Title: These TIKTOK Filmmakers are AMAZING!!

Hey, what's up guys? My name is Rene. I'm a cinematographer. I'm a filmmaker and I'm a content creator And today we're gonna be checking out these crazy crazy tik-tok videos by some amazing filmmakers All right, let's get into it now
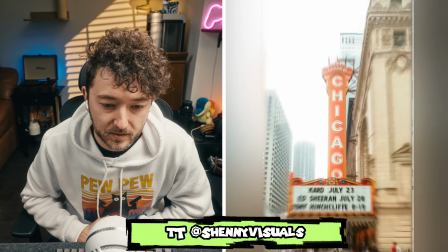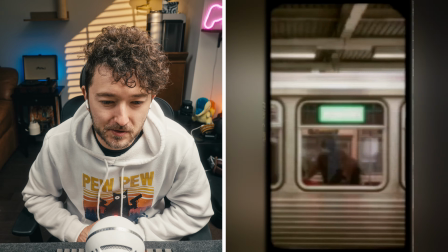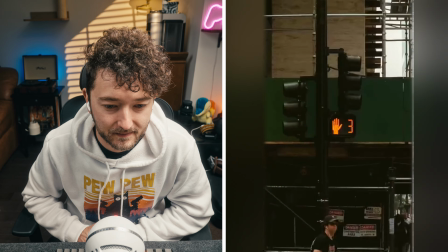Okay, okay, okay, okay. So first of all, just that kind of raw organic vibe, which is really, really nice.
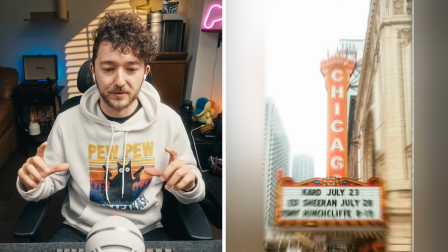(0:37)
I like the pictures and pictures, you know, where you take a photo and you take multiple photos and you're just kind of like moving closer to the object and it creates such a cool
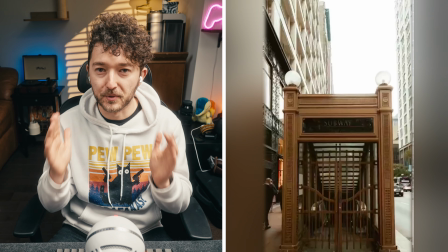(0:46)
time lapse effect and just the matching like perfect frame perfect symmetry of the subway entrances is just really really
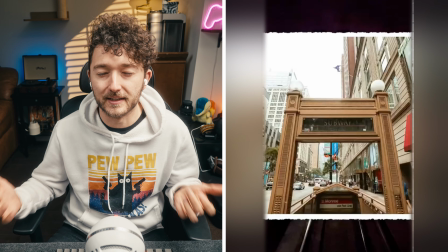(0:54)
cool with that like little push in at the end i mean i think you're starting to see that a little bit more on tiktok and like youtube nowadays but this is like so much work to do these kind of videos and like it looks so good too like the cinematography is really good
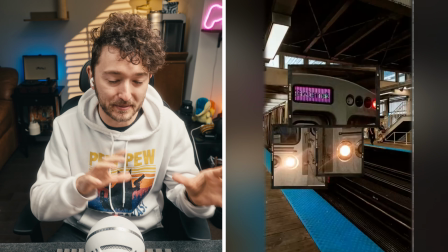(1:10)
oh this this is crazy like the kind of picture in picture and then you have like the little Kodak like
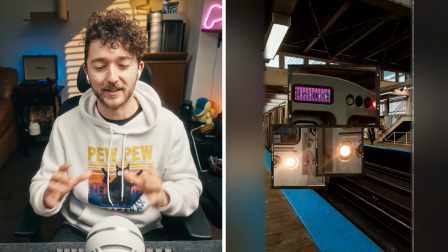(1:16)
film strips it looks really nice and you're giving like the subway a face like
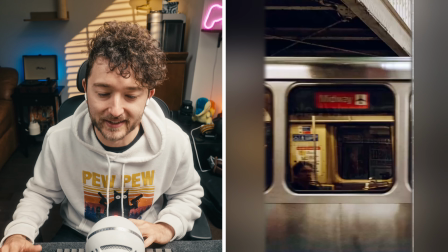(1:22)
and then just like always on that midway it's
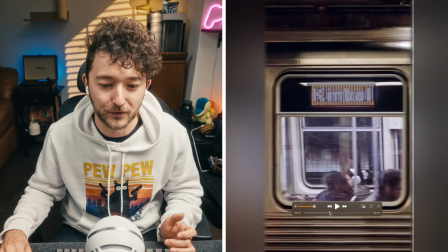(1:28)
like how many how many photos must you take in
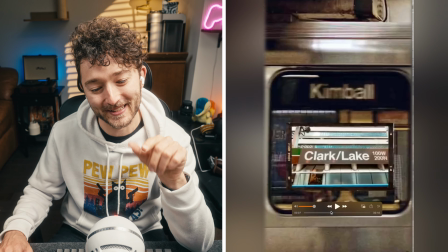(1:33)
order oh and then like within the window there's like the second frame of like ah that's really really cool that's so well done.
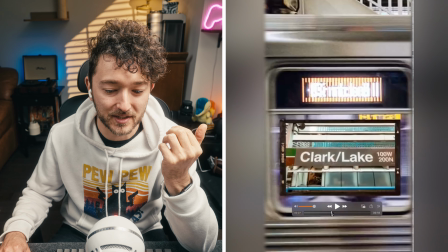(1:43)
So is it just like stationary? No, they have lighting moving on it.
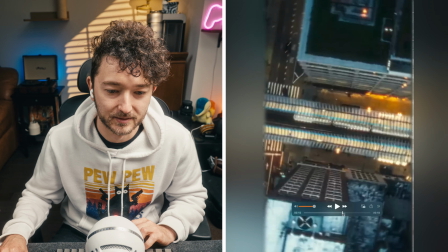(1:48)
It has like this whole like effect on top. Wow. Ooh, a little drone shot as it like rotates over the train.
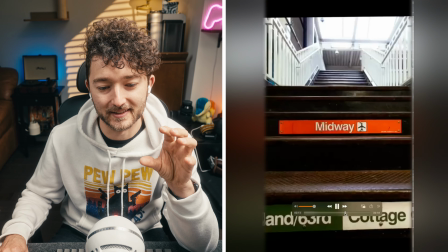(1:57)
See, this is nice. It like starts on the sign.
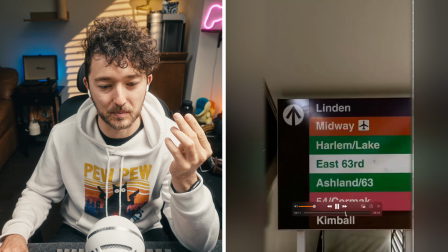(2:00)
You find all the like, man, the midway just matches perfectly like in each and then you're onto the Linden.
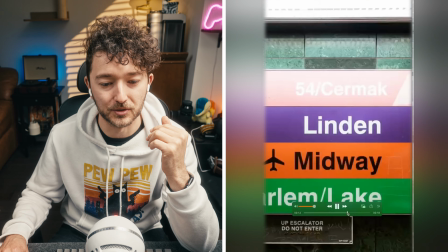(2:08)
So you're,
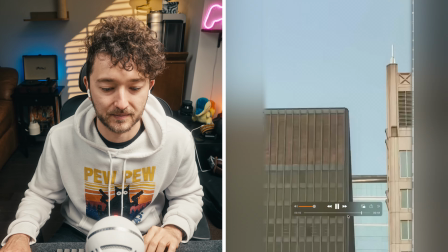(2:09)
you're kind of like experiencing the journey you know you're going from one place to the next a little on a countdown that's really cool as like the location
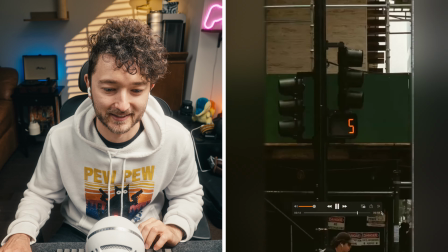(2:18)
switch that's really nice beautiful corners man i really i find it so cool people that are able to like capture buildings because i find like when you live in a big city it's like hard to capture buildings because you you walk by it like so often that it just becomes this kind of mundane thing but like when you put this in a video like this and you're able to like make it look really really cool ah the loop is perfect really really cool video man this guy this guy's visuals are insane and like such a huge inspiration for like anyone starting into like filmmaking content creating whatever okay all right let's go to the next one
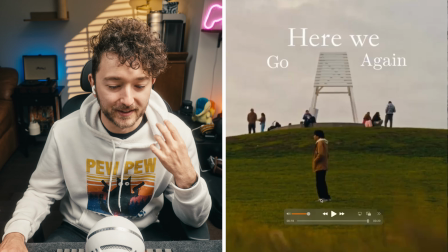(3:15)
ah that was such a good one i really you know the music and everything and like the sound effects of the street and like just the the intro
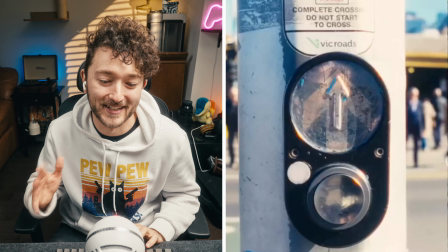(3:23)
the way that it starts with like the the crosswalk and like is on every beat that is such a cool idea i really like that
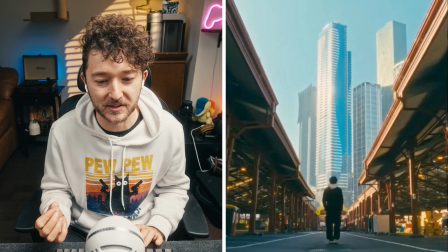(3:31)
and it creates a tempo it creates a speed and then boom you know he slows it down with this really really nice shot you know
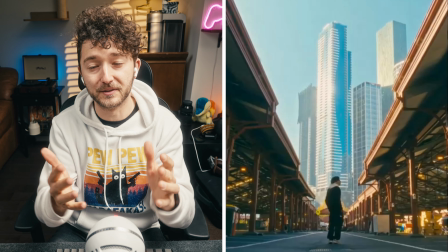(3:39)
you get these perspective lines that lead to your subject with the building in the middle that is like such a sick shot and the color contrast you're getting
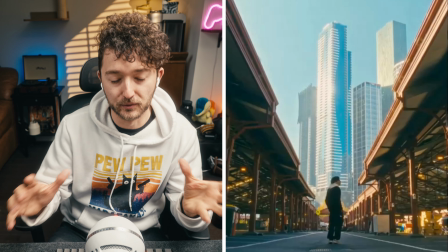(3:47)
like the warm glow in the shadows and you're getting like the blue sky so like a nice little color separation which is pretty cool
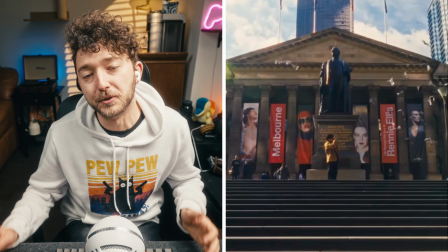(3:57)
I think shot matching is really really cool and like when you shot match it's just you're
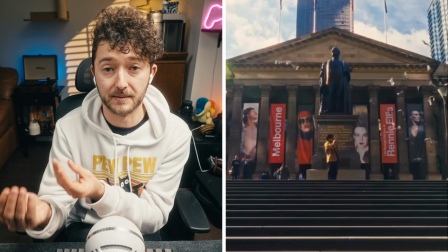(4:01)
layering your subject in the same spot so your eyes aren't roaming around
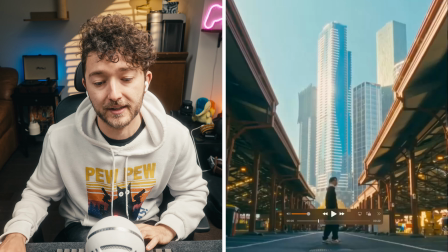(4:06)
so in this case you know the previous shot he's in the middle and then your eyes are like you know focused towards the middle and it's
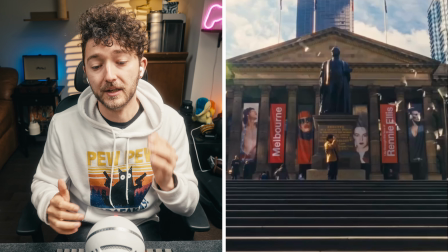(4:13)
the next shot is a match shot of him with the statue in the middle which is kind of cool because you also had the buildings which was
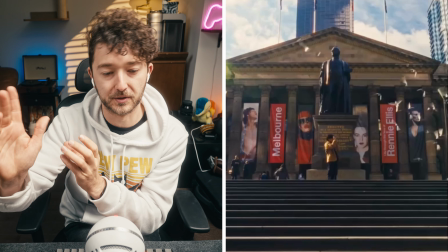(4:20)
like this tall subject and And then you had him smaller underneath, you're kind of really matching the concepts as well.
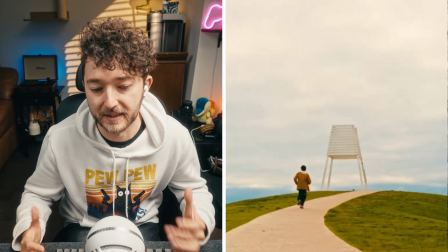(4:30)
And you know, continuing this motion of him taking photos with the shutter clicks and everything.
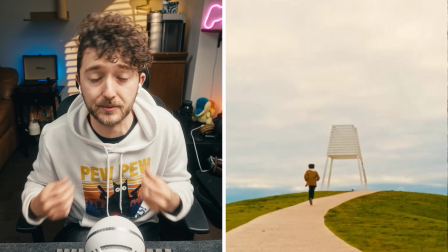(4:35)
So really amplifying the sound design, which is making each cut even stronger.
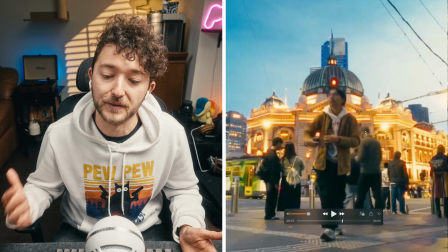(4:42)
You know, I like these shots because there's kind of a pro miss filter. There's a halation look as well.
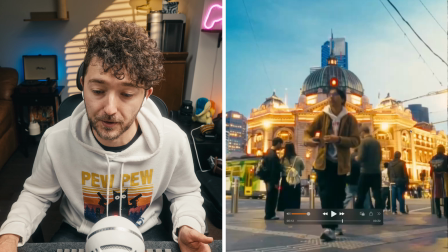(4:48)
You can see the red glow that's happening here.
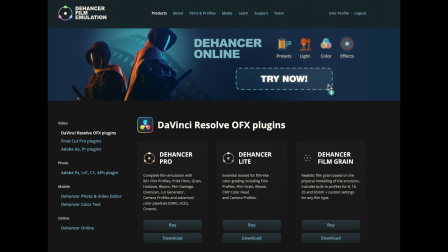(4:51)
So I would assume it's digital with maybe like dehancer plug-in or something that has that halation a little bit So
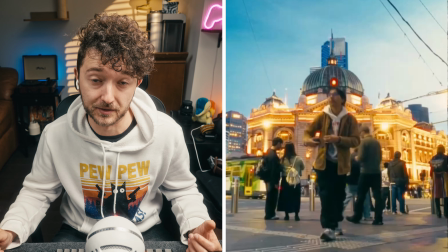(4:59)
you're kind of blooming your highlights with a promise filter To get that nice bloom on the on the lights. It's kind of a nice little nostalgic vibe, you know, or film but
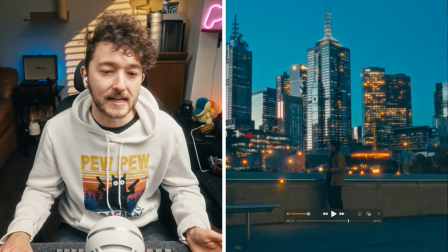(5:11)
And you know same thing here You can see the promise I I kind of prefer this shot a little bit more because
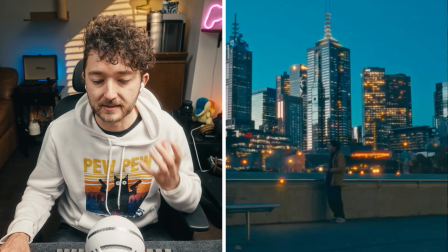(5:17)
the promise is a bit more subtle but like the style and everything the color that mix of blue and yellow is really really nice this guy is doing really good work i mean every time i see these videos i get so inspired so it's it's pretty cool to see oh
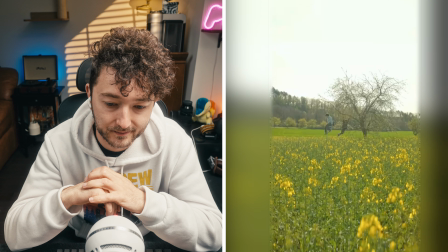(5:37)
it's changing
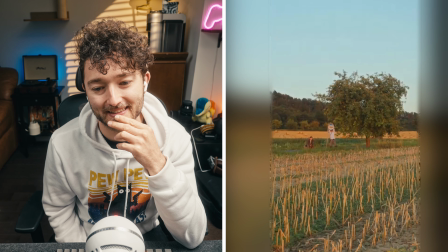(5:46)
seasons oh man oh that
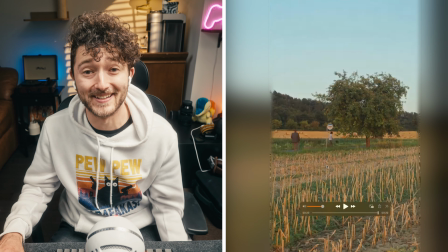(5:54)
was so good oh man Man, the amount of time that this must have taken is crazy.
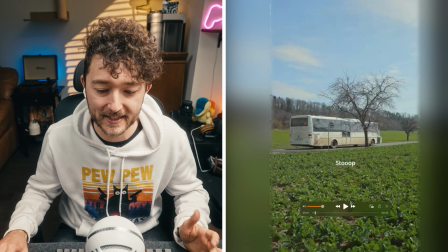(6:01)
Because, like, in the beginning, you're like, okay, it's the same shot, different time of day. But then you see, like, yo, the grass.
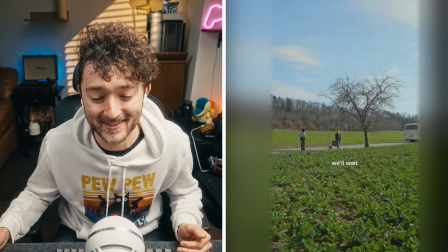(6:07)
The grass is growing, which is crazy. Like, it's totally different seasons.
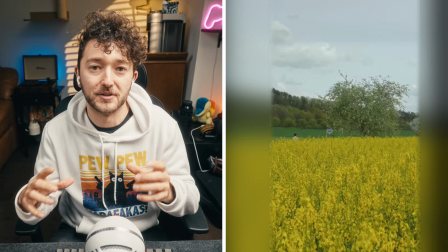(6:13)
You know, they must have used, like, a small HD with a capture, you know, where you can really layer the shot on top of each other.